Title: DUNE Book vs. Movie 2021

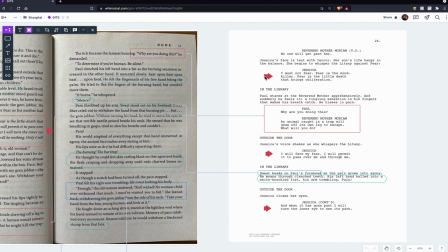And so it's this really cool way to justify cutting back and forth between Paul and Jessica, while Jessica is imagining what Paul is going through because she's gone through it and we also learn
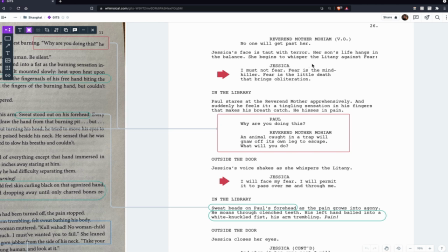about her training and what the litany of fear is and everything must not cure i must not fear fear
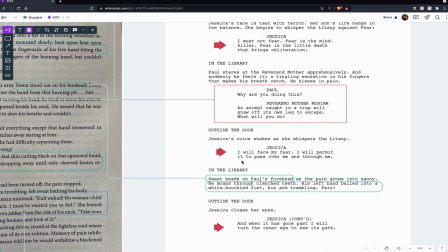is the mind killer right and so you've got these these parts where we go back and forth back and forth back and forth which also helps increase
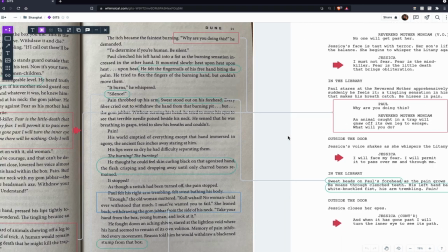the tension of the gum javar that paul is going through as well now before we go on to the next page of the script i want
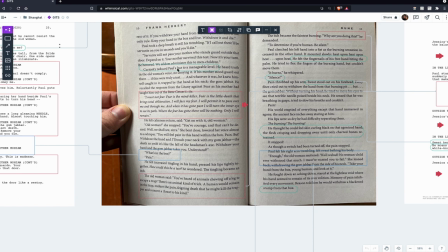you to take note of this curiosity reduced paul's fear to a manageable level because this is kind of moved
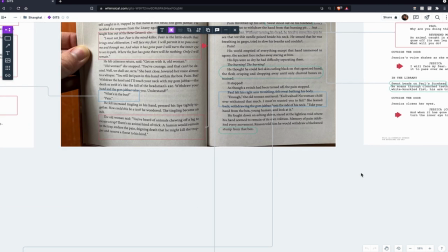around to later in the scene in the screenplay on page
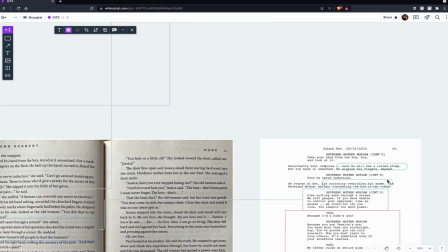28 as he stares at her his curiosity overrides his anger right so it's a similar concept similar words but it's kind of rearranged
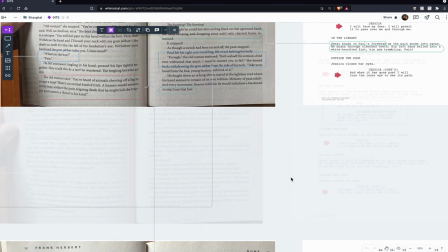to be put later in the scene where they felt that it fit better in the arc of the scene we still have paul asking the reverend mother why are you doing
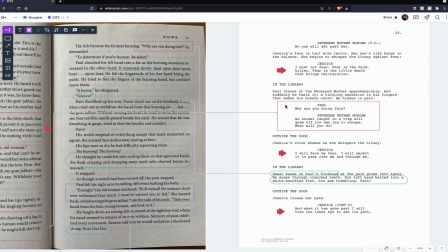this but once again even though paul is asking a question it's not explicitly answered like it always or or usually is in the book because in the book she just says to determine if you're human right there's no sub subterfuge there's no avoidance there's just like
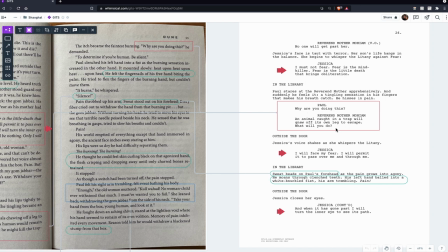determine if you're if you're human be quiet yeah whereas instead she just says i'm gonna call him the trap will now have its own leg to escape what will
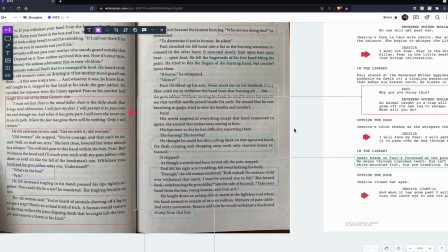you do you know throwing it back at him it's a it's another kind of reversal which is of course referencing this other thing that she does actually
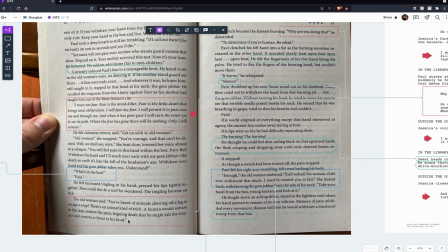say in the book about animal chewing up its own leg but once again it has been condensed we still have some more details that come through
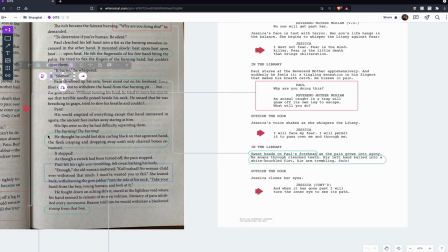like we have this silence here which will then be
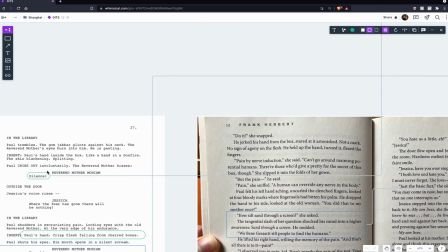later on wait on here on page 27 as the pain gets further
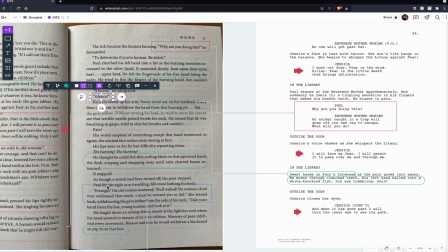and further so that gets moved around we've got some of these descriptions
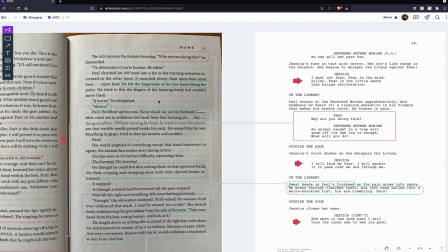of what paul is doing and what he looks like now why did they include these in the script sweat stood on his forehead uh he clenched his left hand into a fist free hand by his palm things like that why are these included these seem like very small details like why choose to include these but not some of these other
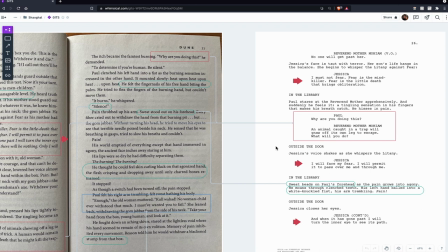things it's because they're visual you can see the camera can
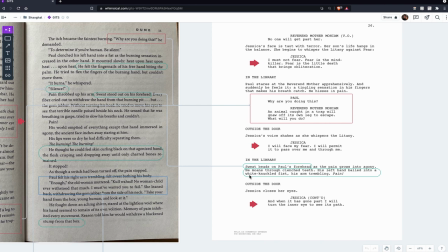see the sweat on his forehead the camera can see you know his fist and all of that helps communicate emotion whereas some of these other things would be a lot harder to communicate through the camera.
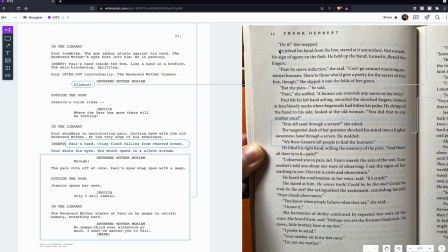Another great change that we have here is how we have the
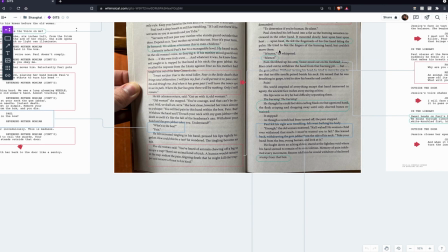description in the book of what Paul feels like is happening to his hand. It's got a tingling sensation,
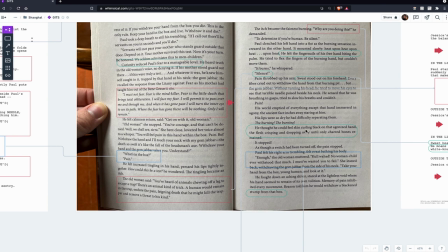burning sensation, and then he thought he could feel skin curling black on the agonized hand, the flesh crisping and drop away until only charred bones remained.
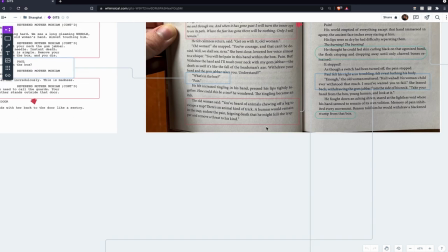He thought he could feel, right? Whereas in the script we just show that we just show what he's thinking about
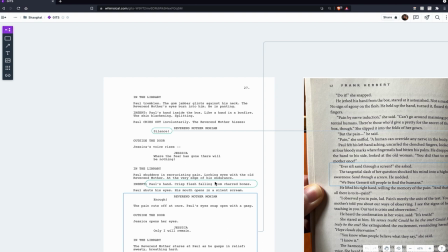Paul's hand crisp flesh falling from charred bones right so it's using the same some of the same verbage but is reimagined as an actual shot instead of just a feeling and that's how they're externalizing that pain and then
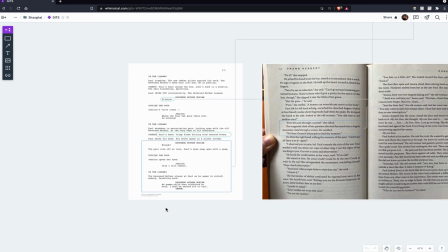some of this at the end of near the end of the scene where the Reverend
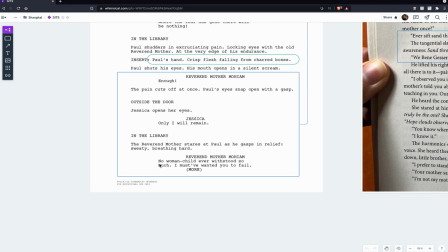mother says enough and then no woman child ever listed so much I
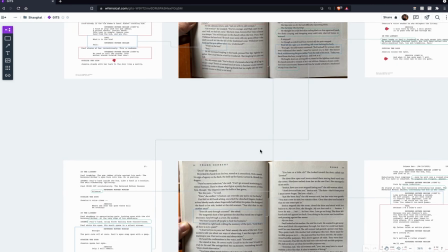must have wanted you to fail right that is also taken straight from the book
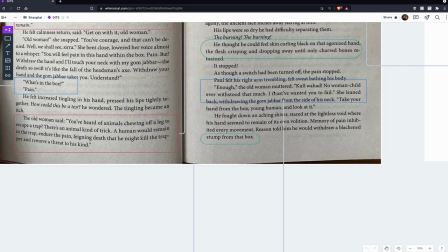as well enough no woman child has ever listed so much I wish to find you to fail right and then she tells him to take his hand out of the box so now that the test is over and
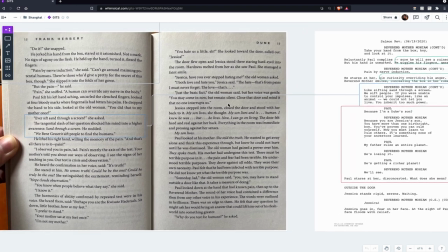Paul has survived and we go on to the next part where he'll he'll finally learn a little bit more about what was going on.
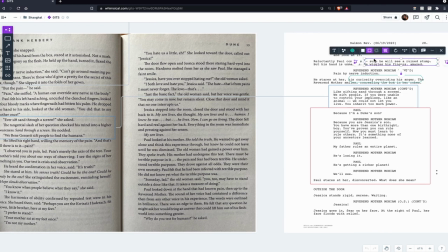We still have some of these same details where he expects to see a stump, but then he's amazed. We have this part like I talked about earlier, his curiosity.
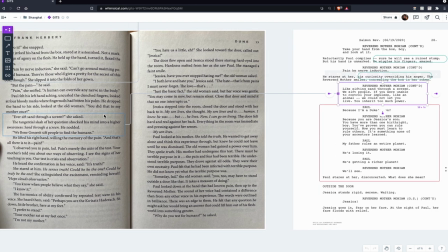And then we have another similar thing from the book where they talk about sifting sand through a screen to sift people. Once again, it doesn't have this like we find humans, right?